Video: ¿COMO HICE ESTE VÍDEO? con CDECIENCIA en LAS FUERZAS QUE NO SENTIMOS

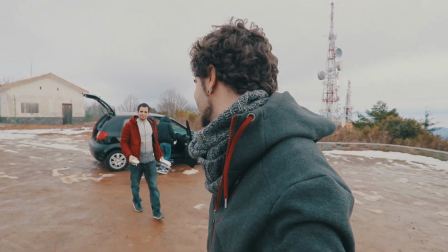Sede Conductor en Sede Coche en Sede Carretera Esto se convierte en un problema Tengo que deciros antes de todo, antes de empezar con el vídeo Que para mí esto es un vídeo súper extraño Así que aceptaré cualquier tipo de comentario para poder mejorar este formato Aceptaré cualquier crítica constructiva Y nada, pondré todo mi empeño para que os guste Y espero, pero aviso, nunca he hecho esto Empezamos Problemas del rango dinámico Yo soy muy blanco y ella es súper oscura Por lo tanto, ambos no podemos salir Bien expuestos en la imagen por cuestiones De luz reflectante Aquí sí
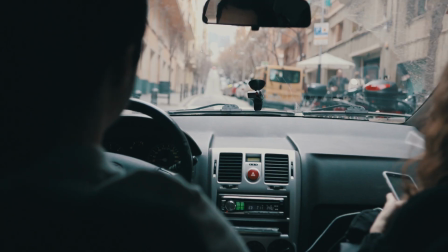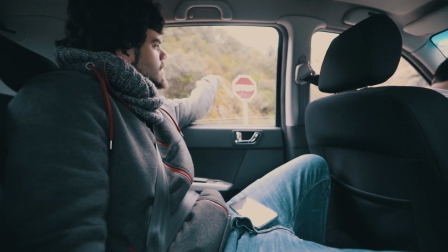Ha habido un cambio de planes En principio teníamos pensado ir a Coisarola Que es toda la montaña de los alrededores De Barcelona, que está muy cerquita Eran lugares que teníamos a nuestro alcance Pero una vez estábamos arriba Hemos visto el Montseigne, que estaba bastante lejos ¿A qué distancia está Martí? ¿De aquí más o menos? ¿Cuánto? 67 kilómetros de Barcelona, pero bueno, se veía ahí al fondo con la punta de la montaña nevada, toda blanquecita y decimos, hostia, y si vamos hacia allá, hacemos un cambio de planes, hacemos un all-in y a ver qué sale,
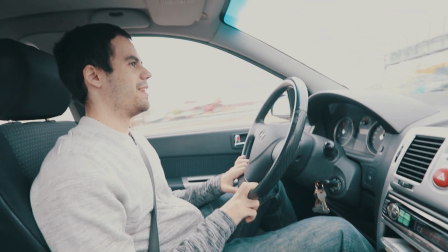pues vamos para allá. Sede conductor, en sede coche, en sede carretera.
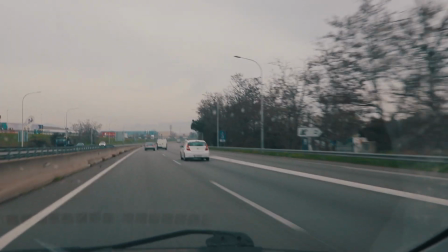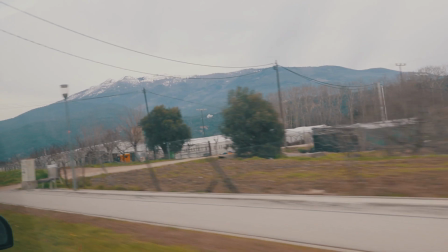Acabamos de hacer la primera parada, estamos ya muy, muy, muy, muy cerca. Parece ser que el temporal se vuelve a complicar, vuelven a haber precipitaciones de lluvia, obviamente no van a ser de otra cosa. Pero bueno, a ver si se soluciona pronto y podemos recuperar el rodaje tal y como lo teníamos previsto.
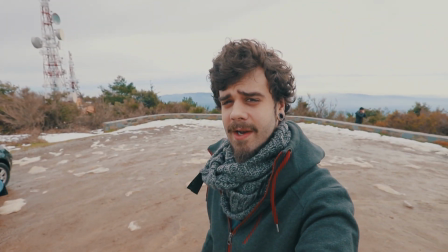Vale, pues hemos llegado a la primera localización. Vamos a montar las cámaras ahora y vamos a hacer algunos planos por aquí.
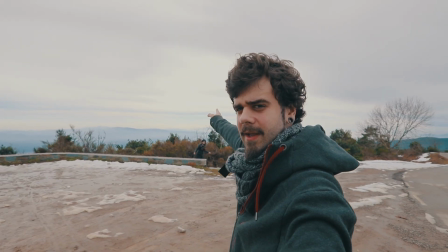Entonces, tenemos concretamente el sol situado allí. Es decir, que vamos a tirar en esa dirección, con ese fondo.
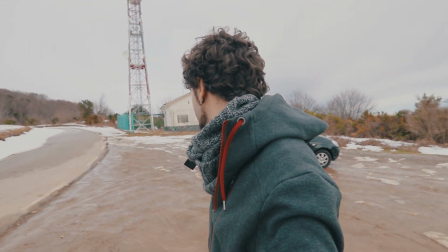Quizás el blanco nos pasa una mala jugada aquí por temas de exposición. Pero bueno, no creo que esto se convierta en un problema.
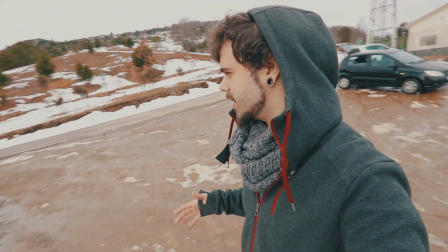Entonces, vamos a presentar un poco los elementos naturales que nos da este entorno.
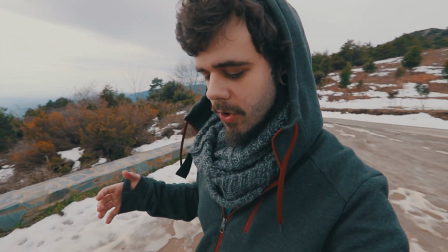Y entonces a partir de aquí lo que voy a hacer es analizar un poco cómo podemos trabajarlos para llevarlos a nuestro favor.
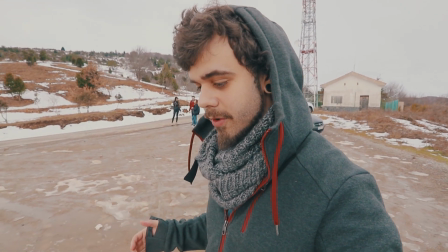Entonces, en primer lugar, fiel nublado. Y esto hará la misma función que cuando tenemos un punto de luz con un gran difusor.
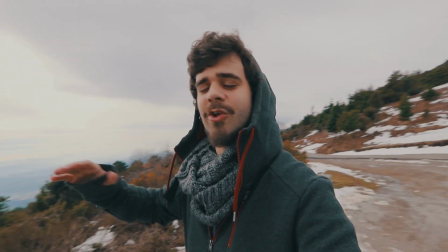Pero la diferencia aquí es que ya está colocado, que estará todo el día y que es gigante. ¿Esto qué nos hará?
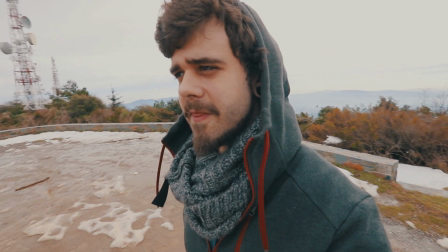Esto hará que haya muy pocas sombras en el entorno. Por consecuencia, hará que el nivel de exposición de todo el entorno esté bastante equilibrado.
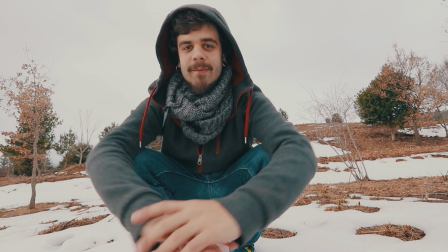Nos dará mucho más rango dinámico. Y luego tenemos toda la nieve que tenemos en el suelo que va a estar rebotando toda la luz que nos viene de arriba.
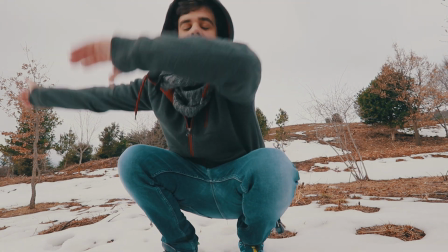Es decir, nos viene la luz suave y la rebota todavía más suave. Así que vamos a ver qué hacemos con todos estos elementos.
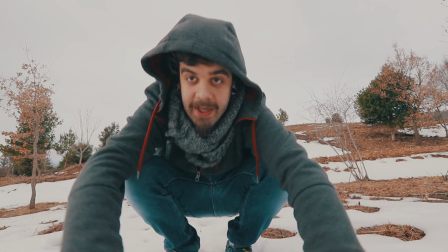¡Vámonos allá!
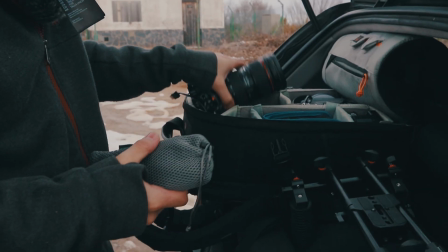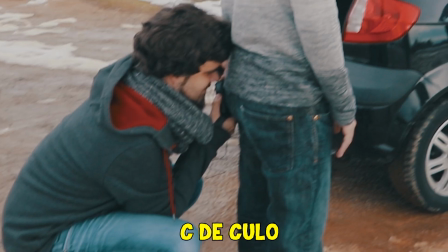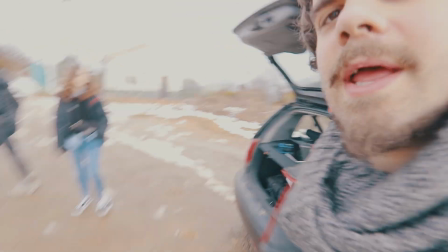Ok, ahora lo que estamos haciendo es configurando el teleprompter, que lo tenemos justo aquí, para que Martí pueda estar leyendo todo el guión a la distancia adecuada.
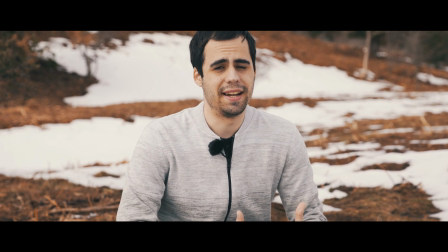De ahí que sea incorrecto decir que en el espacio no hay gravedad.
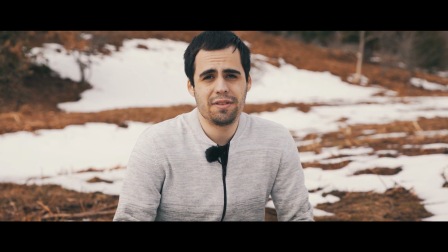La hay, en todas partes. puesto que, si bien su intensidad decrece con la distancia, tiene un alcance infinito.
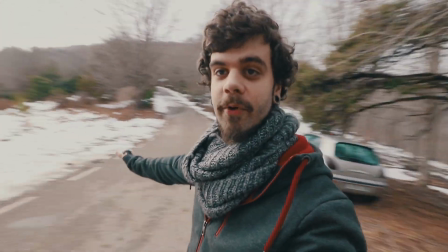Hemos llegado al segundo espacio y por ahora creo que tiraremos el plano aquí,
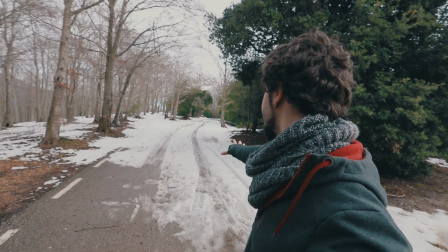de poner a Martí justamente en medio de esta carretera y que esté envuelto de árboles.
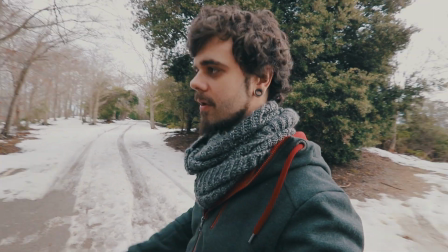También el hecho de tener toda esa profundidad hacia esa dirección nos va a generar un fondo bastante agradecido en cuanto a profundidad de campo.
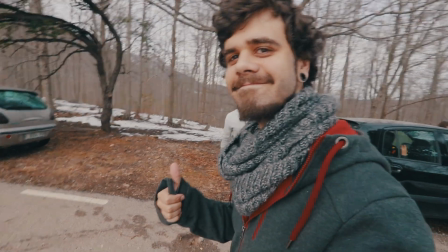Está salido todo un broker.